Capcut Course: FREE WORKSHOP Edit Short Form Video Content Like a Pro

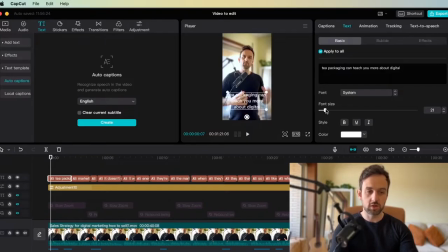249s
So here we want to just set our size so it's consistent across the whole video. Obviously, we can make some individual words bigger or smaller later on, but we want some just to get the consistency done first. So I'll just set it to 22 for now. Then we want to change our font.
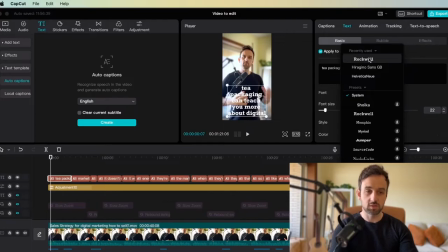264s
Obviously, whatever style you want, whatever preference you want here, I'm just going to select Rockwell because it's one of the most recently used. The next thing we want to do is we want to drag this up to the center, because in a lot of short form videos on YouTube Shorts and TikTok, sorry, for example, the description is down the bottom here, so you won't be able to see the captions if you keep it too low.
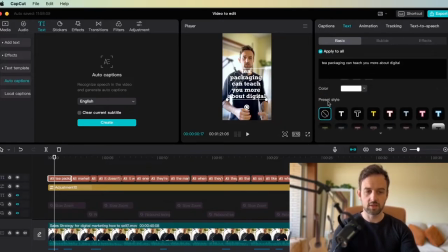282s
So put it in the center. And then if we scroll down, we can add a style to it as well. I usually just like to put a black line around it just so it pops a little more. Now, obviously, you can change the color here as well if you want. For now, I'm going to leave it as white and I'm going to change the color of individual words in a minute.
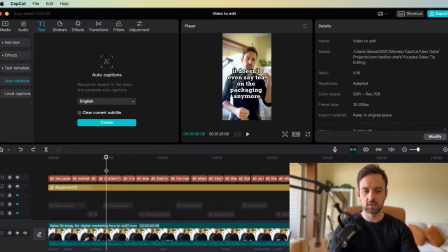297s
I'm going to show you what I mean by that. Now, obviously, we can see these are all really big, long sentences, and they look absolutely terrible in the video. So next, we're going to fix that. So what you want to do again is you want to click on any of these captions here. And then up here in the top right, we select captions.
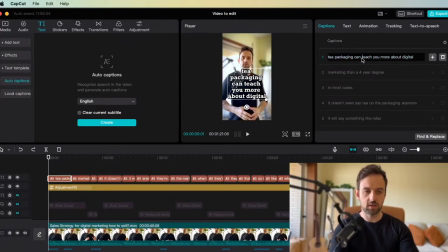311s
And then now in here, we can actually, if we just click on any, before any of the words and hit enter, it will divide those sentences out. So now we can see the first sentence is just three words. Now, when I start a video, I like every word to pop up individually. And then whatever the end of the sentence, whatever the end of the hook is, I usually have that as kind of a full sentence.
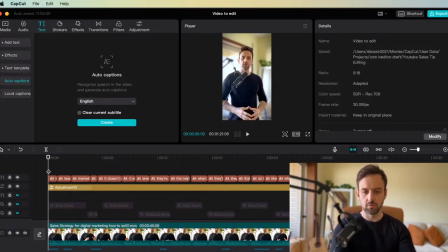330s
And I'll show you now what I mean by that. So the first few words will always be divided out individually. So again, to do that, we click on the caption. We click on one of the words, we hit enter, and we divide them out.
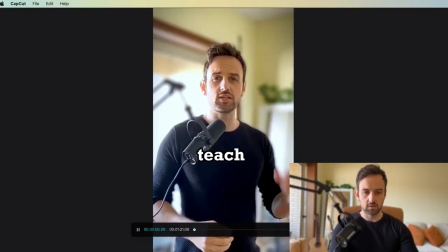343s
So now if we go back and play this, we can see...
Tea packaging can teach you more about digital marketing than a four-year degree.
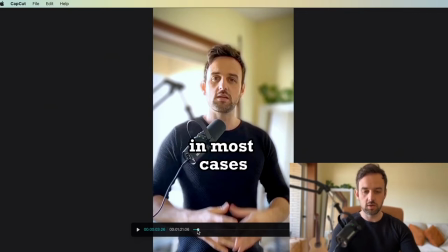348s
Then a four-year degree is the end of the hook. So before that, it's very punchy, it's very quick, and it grabs their attention.
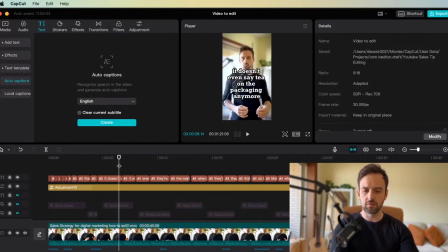356s
So as I said, you only want to really, you know, spend most of your time focusing on the early stages of the video. Later on in the video, like this long sentence here, further down, you don't have to divide all the words out if you want. You can just break the sentence up a little bit smaller. So, you know, it's a little more digestible and it moves a little quicker when they're watching the video. Now we want to make this pop a little bit more.
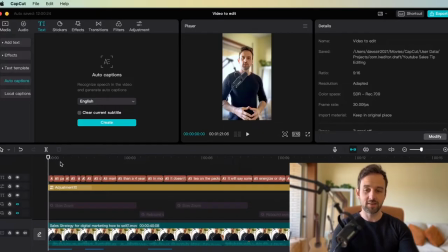375s
So to do that, we can add some color, we can change the size, and we can add an animation. So to do that, we're going to pick one of the words. Let me just see, pick one of them here. tea packaging can teach you more. So You want to see what one kind of naturally wants to be, what word you should naturally emphasize. You don't want to change the color of them all or make them all pop, because then if everything tries to stand out, nothing will stand out.
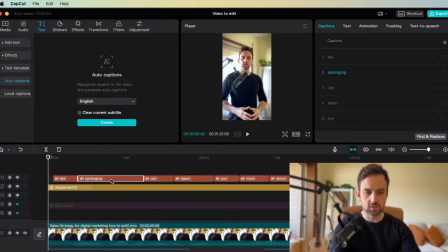393s
So in this example, we'll start with the word packaging, the second word, and we're going to add an animation to that. So to do that, we click on packaging. And then up here in the top right, we select animation, and we can add an intro animation and an outro animation. So if we click on any of them, it shows us a preview of what it's going to look like. E-package.
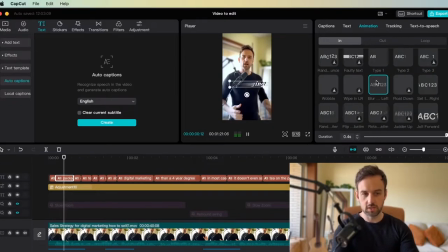410s
Here I'm going to select a blur sliding in from the right as the intro.
E-package.
And then for the outro, we can do maybe something like rotate. Just play around with these and see what feels good and what looks good. Now, as we can see, the word packaging comes very quickly, so it's hard to get two animations in there. So what you can do is there's a duration here you can set, so you can speed up that animation. So if I pull that back.
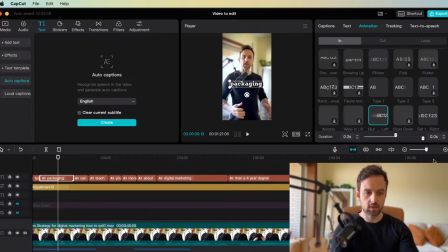430s
It all happens a lot quicker. So that's the outro, and then the intro, I want to pull that back as well, make that a little bit shorter. And then if you play it, tea packaging can teach you more about it slides in and out very quickly.
Tea packaging can teach you more about digital.
The next word we're going to change is digital marketing. So we're going to select that there. We're going to add an animation. I'll just add an intro for this one.
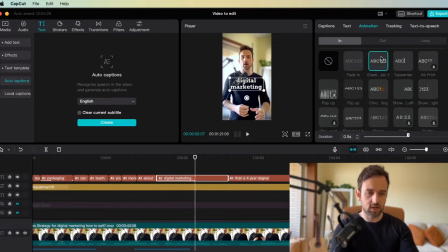448s Digital.
So I'll just select this one. It's called Elastic something. I'm not even sure. So let's just play that. Digital marketing looks perfect. And now the four-year degree is the end of the hook, so I want to add some emphasis to this one. So for this one, I'll do something like bounce, so it bounces in, kind of emphasizes it. And then for the outro, we'll choose something like glitch.
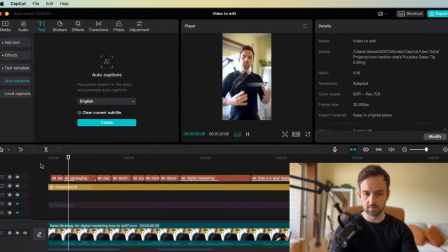465s Your degree.
Okay, so let's have a quick look and see how it's coming along.
Tea packaging can teach you more about digital marketing than a four-year degree.
So it's looking a little bit better already. Now there's a few more edits we're going to make here. So what we want to do is we'll go back on these three animated words and we're going to edit them again.
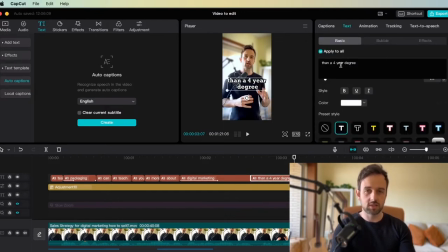481s
So if I select the four-year degree one, I want to make this piece of text a little bit bigger. So what I want to do is unselect apply to all. That's very important to do that. Otherwise, it's going to mess up all of the captions. It's going to add this edit to all of them. So once you do that, you highlight the text you want to edit. And again, it's simple.
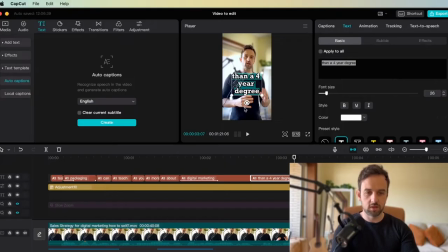498s
You just go in and you change the size. So I'll make it a little bit bigger. You can obviously rotate it as well here if you want to make it pop a little bit more. And then we can change the color as well. So I'll change the color here to yellow.
Tea packaging can teach you more about digital marketing than a four-year degree.
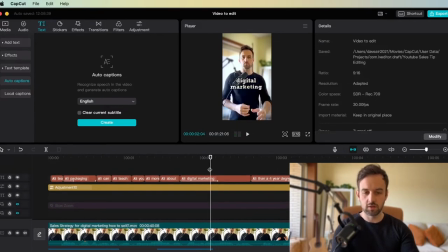515s
So we're going to go through the other animated ones now. So I'll select digital marketing here. And now to show you, if you wanted to just make one word bigger, all we need to do again is just select one of the words, go to font size, and make one of the words larger. Change the color. And again, we can just change the color of one of the words if we really wanted. And then we'll go back to packaging and do the same.
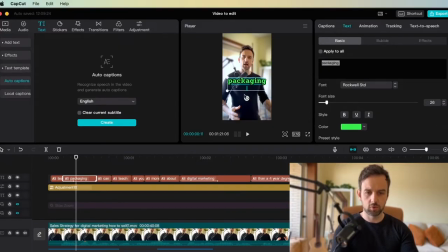534s
And again, we'll make the font of this one slightly larger, and we'll rotate it as well. Let's go back to digital marketing and we'll rotate that one too.
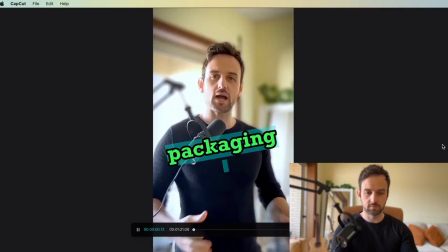542s
And now let's just play through and see what it's like. Tea packaging can teach you more about digital marketing than a four-year degree.
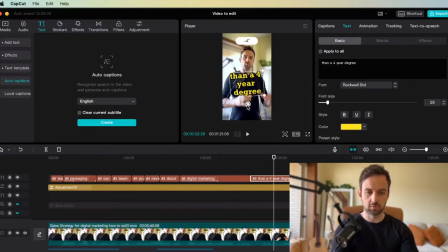549s
So that obviously four-year degree doesn't look great. So it actually just pretty straightened that one back up, because you don't want two of them obviously, you know, going in the same direction. So let's just play it again.
Tea packaging can teach you more about digital marketing than a four-year degree.
You can see it's already looking a lot better. So basically all of those features I've just showed you are 99% of what people are doing in shorts.
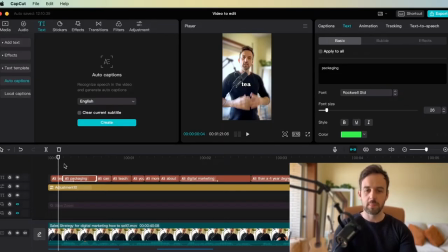569s
You just need to, you know, create your own style, use your own font and play around with, you know, different animations, different angles that you have them. So say like at the start, you could have every word, you know, maybe every couple of words a different size. Then you just rotate the word, you know, as I said, very simple.
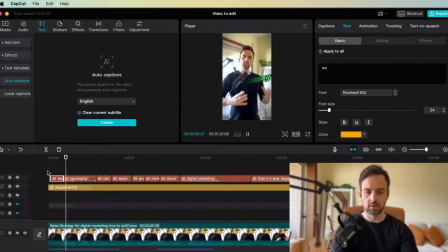584s
Tea packaging can teach you more. Change the color. Let's just change this one here to that and then play it. You know, and it's just like you're having all of them coming in at different angles,
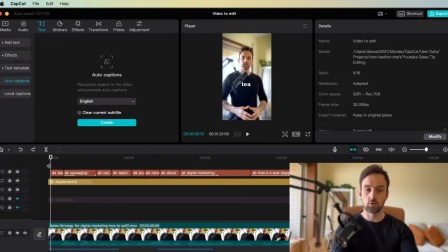591s
and it's a little more exciting for the viewer in the first couple of seconds. So the next thing we're going to look at is the third track, which is going to be our zooms, because you want to pull them into the video as soon as it loads up. When somebody's on the shorts feed and they're swiping, you just want to try to suck them into the video in a way, and that's going to be for the first like 2 seconds.
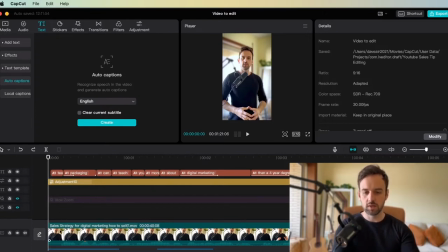608s
So to do that, we can do it in two ways. We can click our original video down here, and then if we go up to
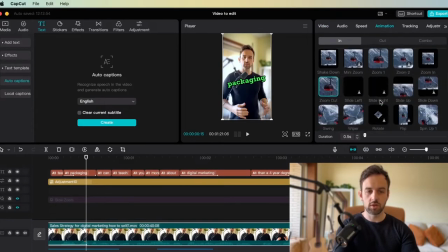616s
animation in the top right, and if we scroll down, we can select something like zoom out down here.
T-pack.
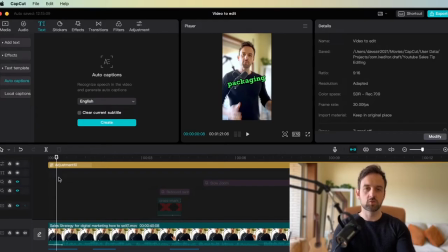621s
Now, another way we can tackle these zooms later on in the video, because obviously you don't just want to zoom in at the start, then you want to keep the camera moving, keep it dynamic.
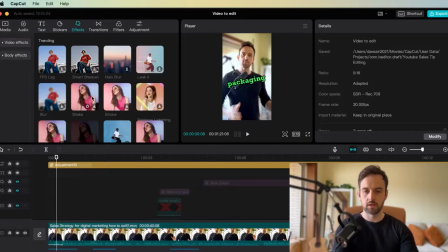628s
So to do that, all you need to do is click on effects up here and scroll down, and there's a huge amount of effects you can play around with in here to change the style of your video.
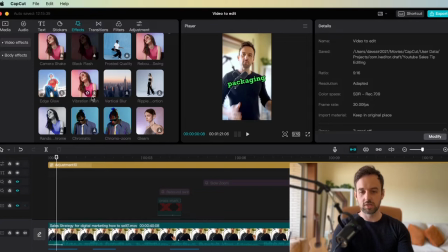636s
Obviously, I'm just going to, I can't show you them all, so I'm going to show you the ones that I used in this video that I edited. So to do that, we'll just scroll down until we find a zoom.
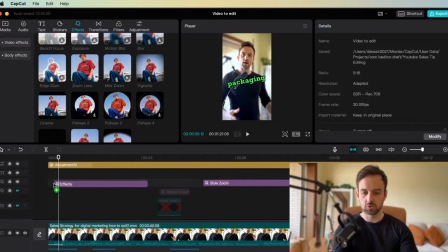644s
So there's one here that's called Zoom Lens that we can use. So I'm going to just drag this into the track here. And you can see now when I play it.
Tea packaging can teach you more about digital zooms marketing.
In again. Now, obviously, that's zooming in too far. So what we're going to do is click on it, and you can select the range as well. So you can have it not zoom in so much. And you can also increase the speed of it as well.
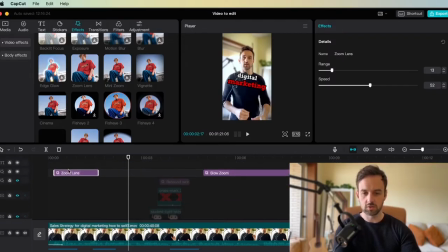661s
So as I said, early on, you want to keep things fast. So we'll shorten the length of the zoom there and move it forward a bit so it's not overlapping with the other one.
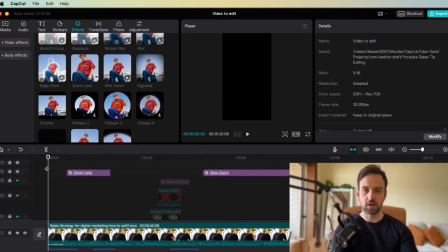668s
Which you can if you want, but you just have to play around with it and see what kind of looks well. So we hit play there again.
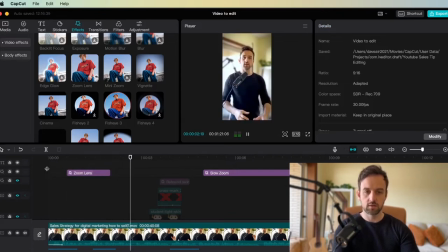673s Tea packaging can teach you more about digital marketing.
We can see there's a couple of zooms happening there.
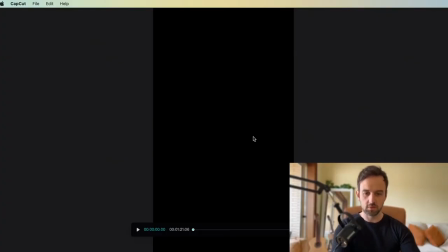677s
There's two zooms happening very quickly. It's kind of pulling them in, popping them back, and pulling them back in.
Tea packaging can teach you more about digital marketing.
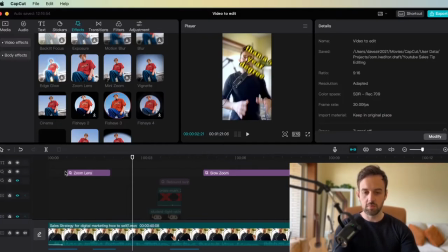683s
So that looks kind of good. So the next thing we want to do, apart from the zoom lens, is, as I said, you've got all of these other features up here.
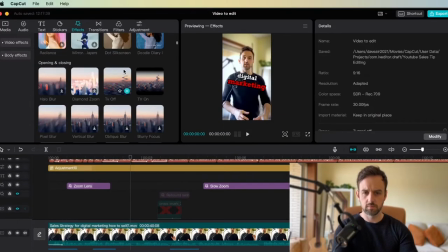690s
I'll just show you like one or two of them for now. You can add glitch effects and stuff like that as well.
Then a 4-year degree.
In most cases, it doesn't even say But again, we're going to keep it simple for now for this video.
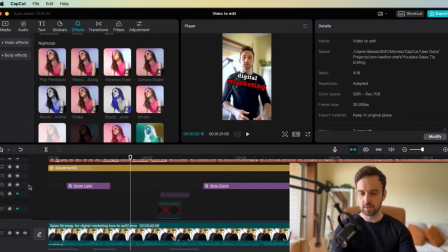701s
Play around with whatever you want in there. So let's move on to the next layer here. So under this, we'll add what we call a rebound swing. So up here, you can see, again, in the effects, you can just drag the rebound swing in here. And all this does is it just kind of pans the camera left and right. So we'll shorten that a little bit, and I'll just show you how it works.
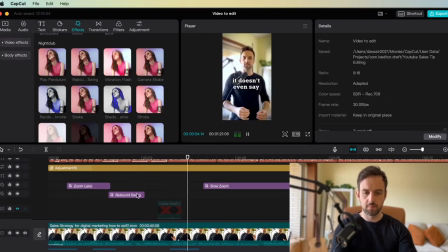718s About digital marketing than a 4-year degree.
In most cases, it's quite subtle there, but you can obviously increase the strength of it. So if I put the strength up just to really show you what it actually does, I'll turn it all the way up, and you'll see the camera rocking back left and right when the video starts.
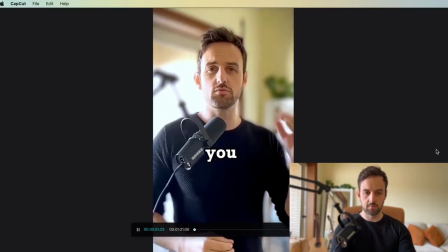731s
So let's just play this and have a quick
look. Tea packaging can teach you more about digital marketing than a 4-year degree.
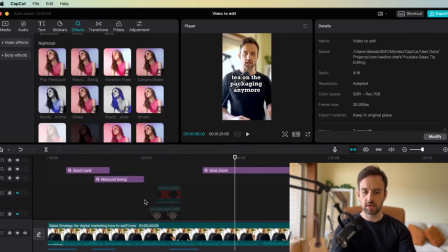735s
Now you can see the camera is bouncing around, it's rocking, it's a lot more dynamic.
The packaging anymore.
Now the next track we're going to look at is what might seem like the most complicated, but it's actually the easiest.